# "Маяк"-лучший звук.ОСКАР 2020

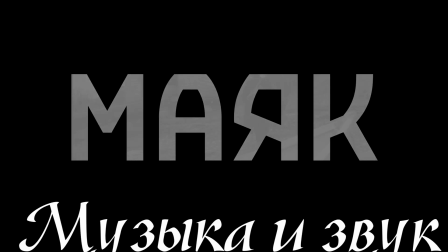Всем привет, это Артём Бёрман и канал Art of Visual Orgasm.
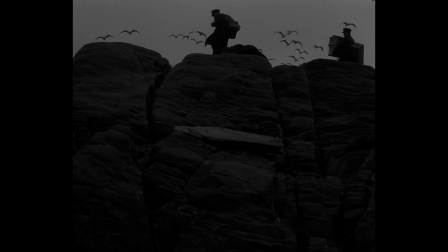Сегодня речь пойдет об одном из лучших фильмов прошлого года, который смело может нести звание и самого странного фильма. Он прекрасен своей историей, операторской и актерскими работами. Фильм имеет множество интересных аспектов, но я хочу обратить внимание на звук и музыку. И это первое эссе, которое будет посвящено исключительно этим аспектам киноязыка, о которых не принято говорить много.
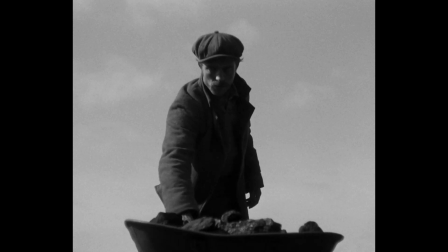И сразу же хочу вас предупредить, что видео содержит спойлеры. Так что будьте внимательны, я предупреждал.
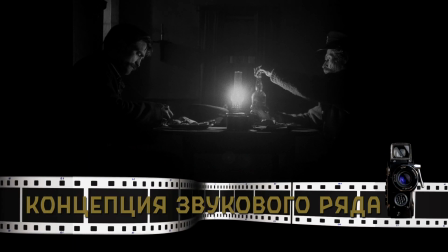Вообще, маяк всячески напоминает немое кино, да и первая реплика в фильме произносится лишь на 7-й минуте.
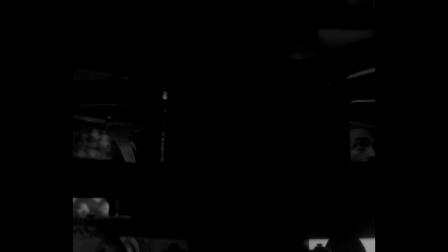Это не очень характерно для современных фильмов, которые пытаются либо включить постоянную болтовню, либо постоянно использовать музыку.
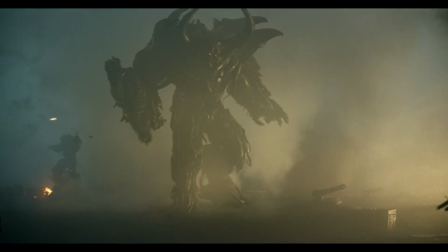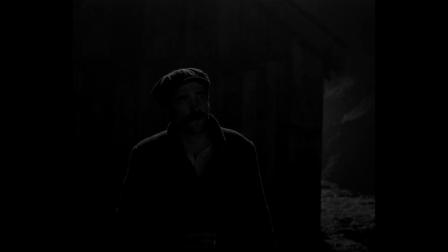В этом плане стоит заметить, что маяк крайне избирателен. Музыка в фильме используется уместно и, что самое главное, в нужные моменты.
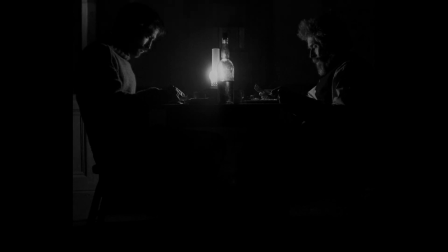Здесь нет ощущения фоновой музыки, чтобы забить эфир. Таким образом, музыкальное сопровождение сразу же акцентирует наше внимание на моменте.
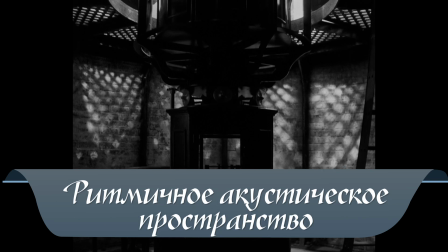При этом важно отметить, что маяк часто создает ритмичное акустическое пространство.
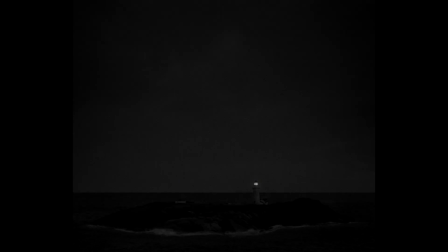Это ритмичные звуки гула маяка, о котором мы еще поговорим.
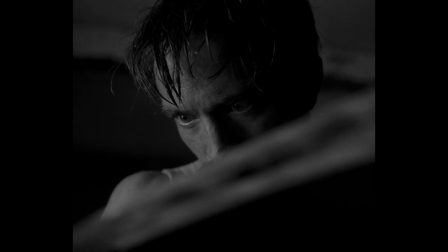Ритмичные звуки настенных часов,
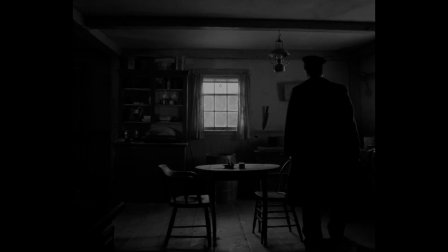шагов и машины. И все они достаточно ярко выделяются на фоне, особенно за счет отсутствия музыки. Вообще ритмичность в драме чаще создает гнетущее чувство. И если прибавить к этому черно-белое изображение и темное повествование маяка, то получается такой очень темный коктейль,
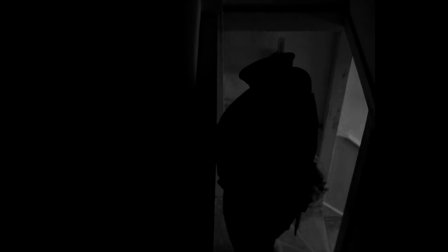в котором звуковое пространство расширяет своим ритмом драматургию фильма.
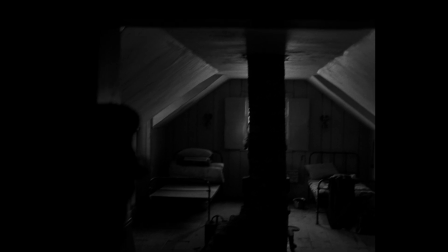Также важно заметить, что ритмичный звук в этом плане имеет больший потенциал, чем просто ритмичная музыка.
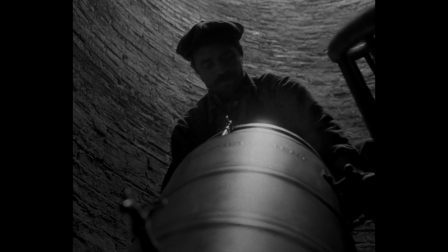Ритм звука создается за счет чередования звук-тишина,
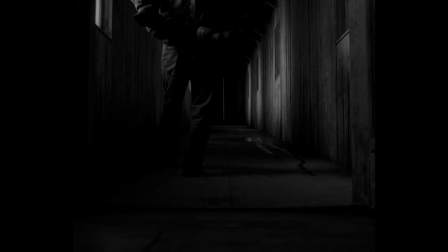вследствие чего любой звук становится более акцентированным после тишины, чем и пользуются создатели фильма.
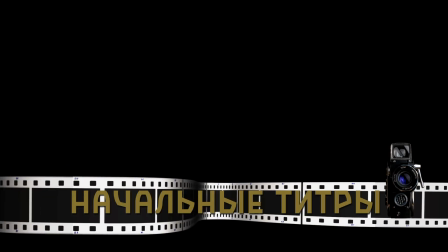Уже на начальных титрах нас погружает в атмосферу кинокартины. Давайте рассмотрим титр самого названия фильма. Он появляется на экране именно в момент гула маяка, который является лейтмотивным звуком всего фильма.
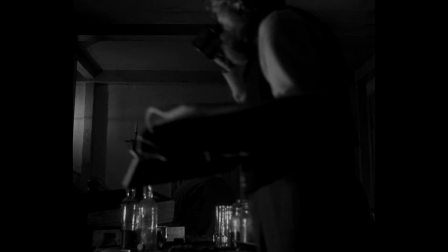Он слышен абсолютно везде, и его можно заметить чуть ли не в каждой сцене.
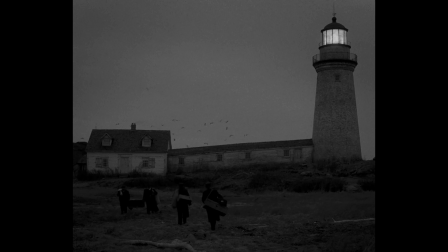Сам звук носит угнетающий характер, и его появление уже на начальных титрах сообщает нам о его важности и сразу же вводит нас в довольно мрачное повествование, как, впрочем, и сама музыка в этих титрах.
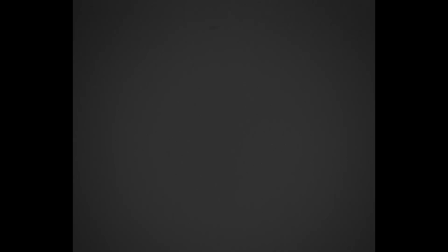Еще бы я обратил внимание на звук чаек в начале фильма. Этот звук совсем отличный от тех умиротворяющих звуков океана, что мы часто слышим в кино.
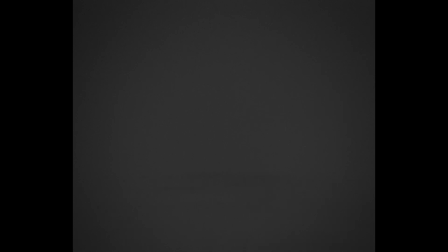Давайте сравним вот этот весьма знакомый звук чаек и моря и тот, что в фильме.
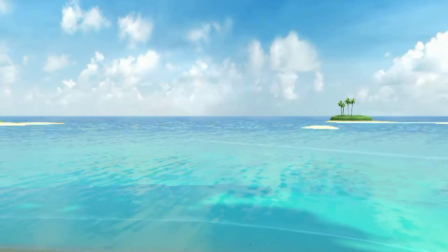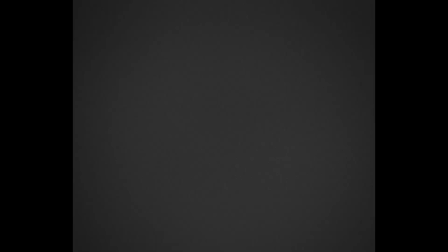Чайки в данном случае звучат более зловеще. Создатели маяка уже изначально конструируют враждебное акустическое пространство фильма.
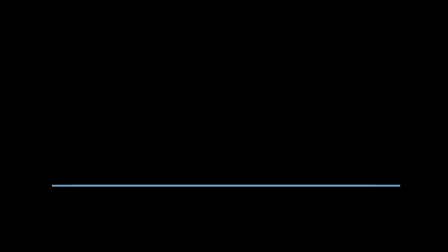Здесь нет никакого романтичного образа моря. Водяная гладь здесь скорее источник опасности, а не жизни.
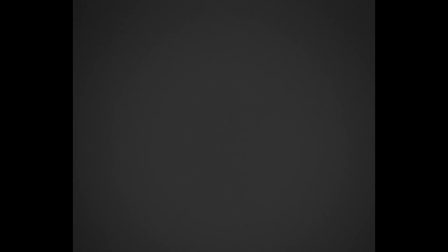Обратите внимание на этот кадр. Здесь мы толком ничего не можем разглядеть и понять. Детали теряются, небо тяжело отделить от воды, и в силу этого наш слух обостряется. Мы еще больше прислушиваемся к звуковому сопровождению, и оно становится для нас как бы путеводной звездой. Начало фильма с акцентом на звук приучивает зрителя к тому, что аудиосопровождение имеет исключительно важный характер.
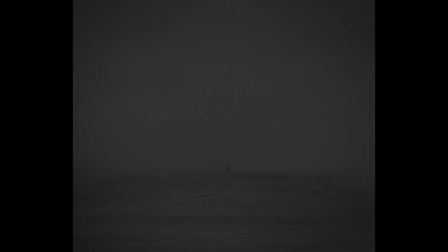Затем идет нарастающий звук, апогеем которого становится монтажная склейка, и мы переходим к носу корабля.
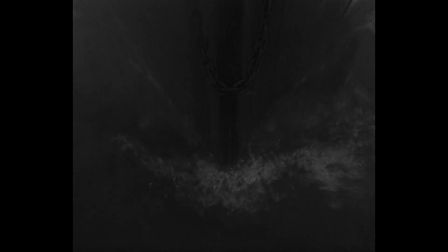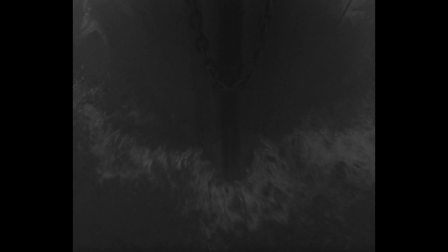Причем важно заметить, что склейка ритмична нарастающим ударом, что упрощает наше восприятие.
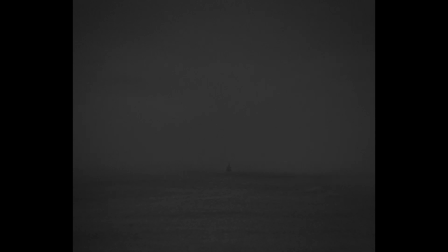И далее то, что в фильме встречается достаточно часто, то есть склейка между сценами на резком звуке.
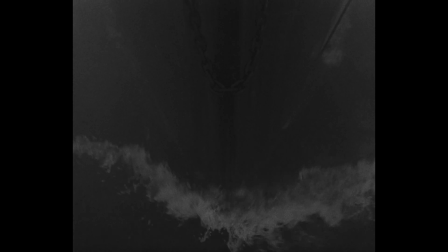Давайте рассмотрим еще примеры такого приема.
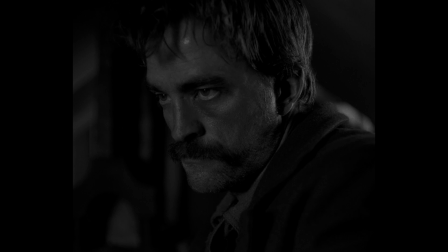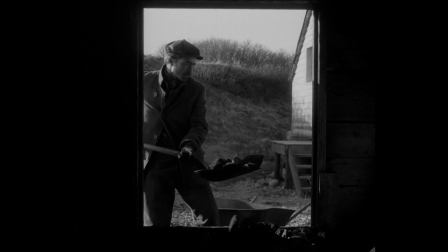Такие склейки не только отлично помогают отделить одну сцену от другой, но и работают как эффект удара молотком по голове.
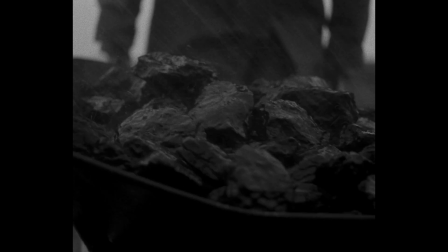Зритель отвлекается на этот резкий звук и не сразу замечает, что уже началась другая сцена.
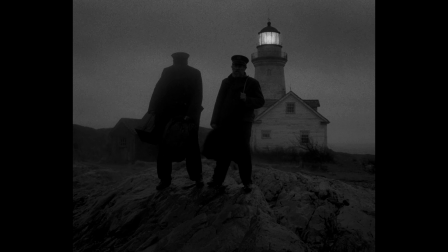Такой прием помогает быстро зацепить и удержать внимание зрителя, который уже и так приучен к фильме к тому, что звук имеет очень важное значение.
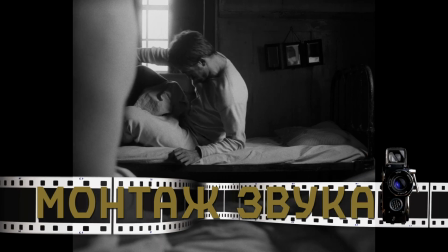Теперь давайте рассмотрим самые интересные творческие решения фильма с точки зрения монтажа звука и музыки.
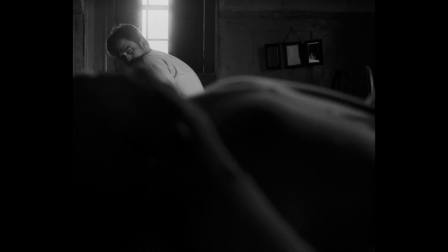Поговорим об этой весьма забавной сцене. Здесь мы слышим пердеж персонажа Дефо.
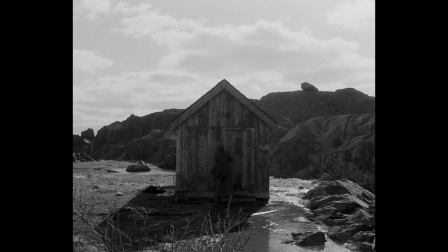И затем его как бы подхватывает музыка, которая по звучанию очень подходит на звук пука.
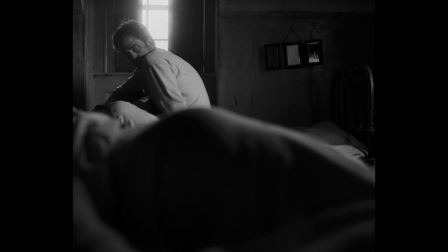Этот звук в связке с музыкой создает нелицеприятную ассоциацию.
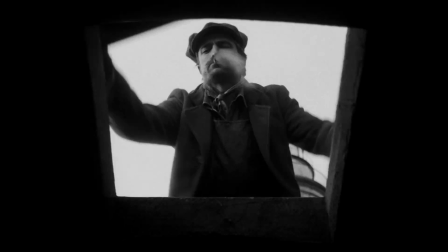И далее по сцене она проявляется еще интереснее. Герой Паттинсона открывает колодец, и мы понимаем, что оттуда воняет.
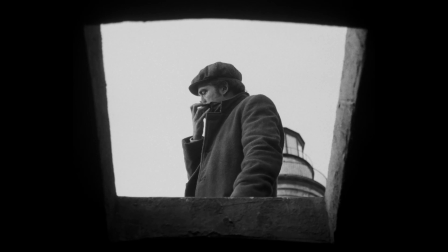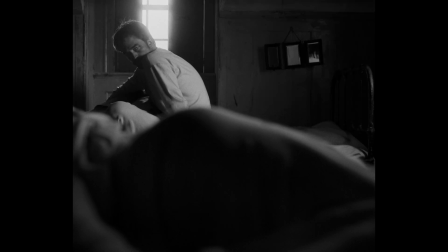А эта музыка, начало которой было положено пердежом из прошлой сцены,
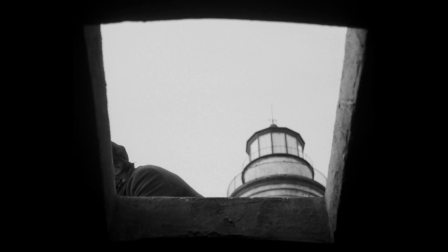усиливает чувство героя и как бы передает физиологическое ощущение смрада за счет ассоциации с пердежом в начале.
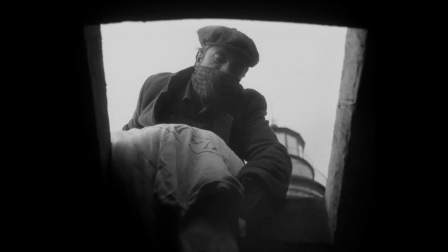Ну пиздец, я загнул. Давайте рассмотрим вот эту сцену. Здесь музыка акцентирует внимание на раскрытии тела человека в воде.
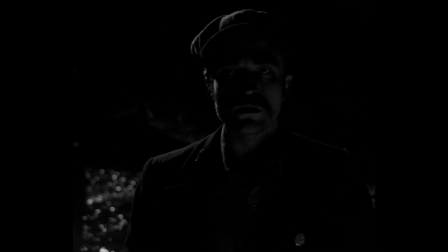Композитор в саундтреке чередует низкий и высокий нарастающий звук оркестра,
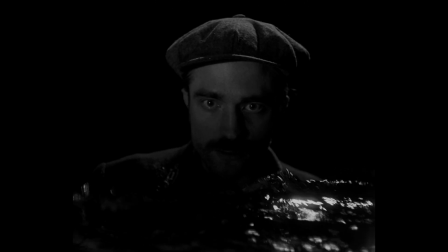создавая ритм и усиливая тем самым нижний регистр.
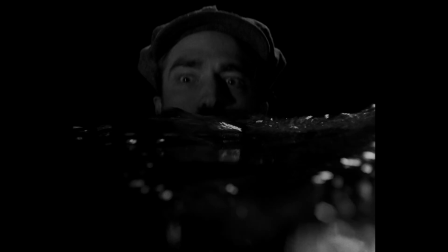Но самое интересное происходит в наивысший момент напряжения, когда герой уходит под воду.
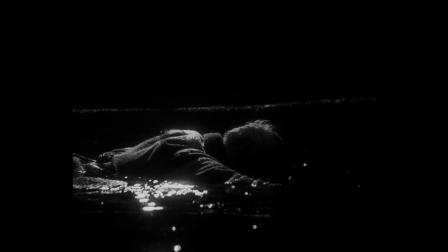Здесь музыка обрывается и наступает тишина,
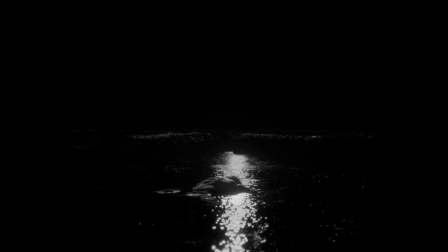которая идет в контраст с предыдущей достаточно насыщенной звуком и музыкой, частью сцены.
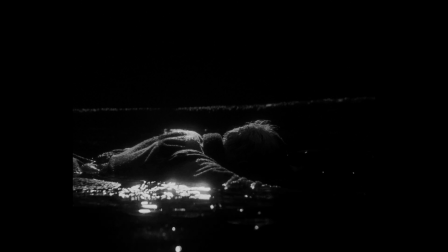При этом такой прием передает и физиологическое ощущение пребывания под водой,
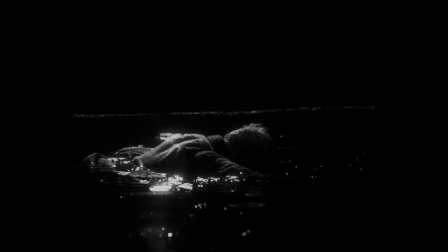когда звуки становятся глухими и едва различимыми.
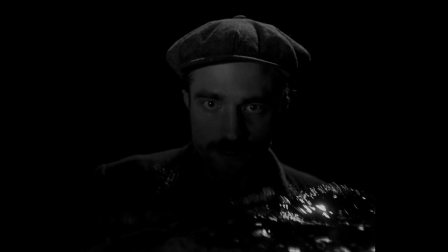Такой ход усиливает драматургию сцены и показывает силу звукового ряда не меньше,
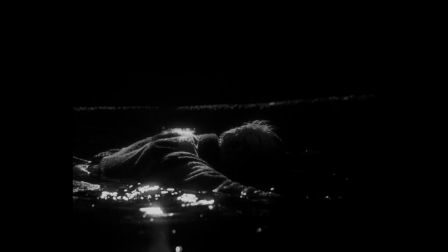чем визуального, который в этой сцене, кстати, также бесподобен.
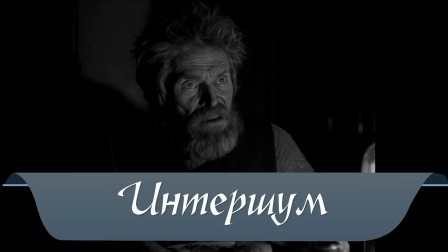Теперь давайте рассмотрим, как интершум, то есть звук среды, может творчески использоваться в диалоге.
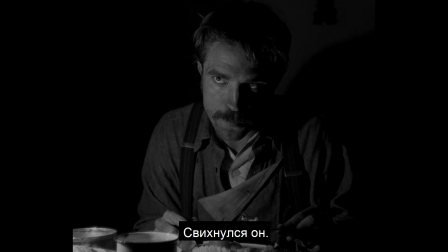Во время реплики героя Дефо звук ветра усиливается и тем самым подчеркивает ее, как бы ставя на ней ударение.
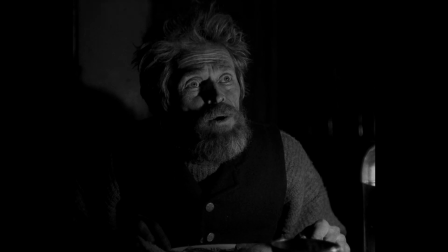Такое акцентирование на словах о смерти отлично работает на драматургию в этом моменте.
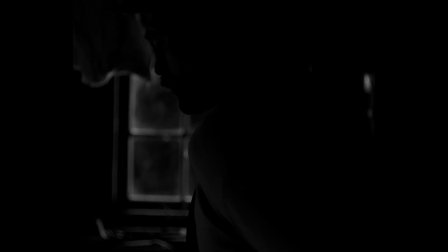А вот это один из самых концептуальных монтажных переходов между сценами. И это самая креативная сцена мужской мастурбации за всю ее историю. Здесь используется монтажный прием шторка. Камера наезжает на актера, а затем в следующей сцене мы видим темноту. Дверь открывается, и там наш главный герой. Но весь смак сцены заключен в звуке. Персонаж мастурбирует, и в момент оргазма происходит склейка.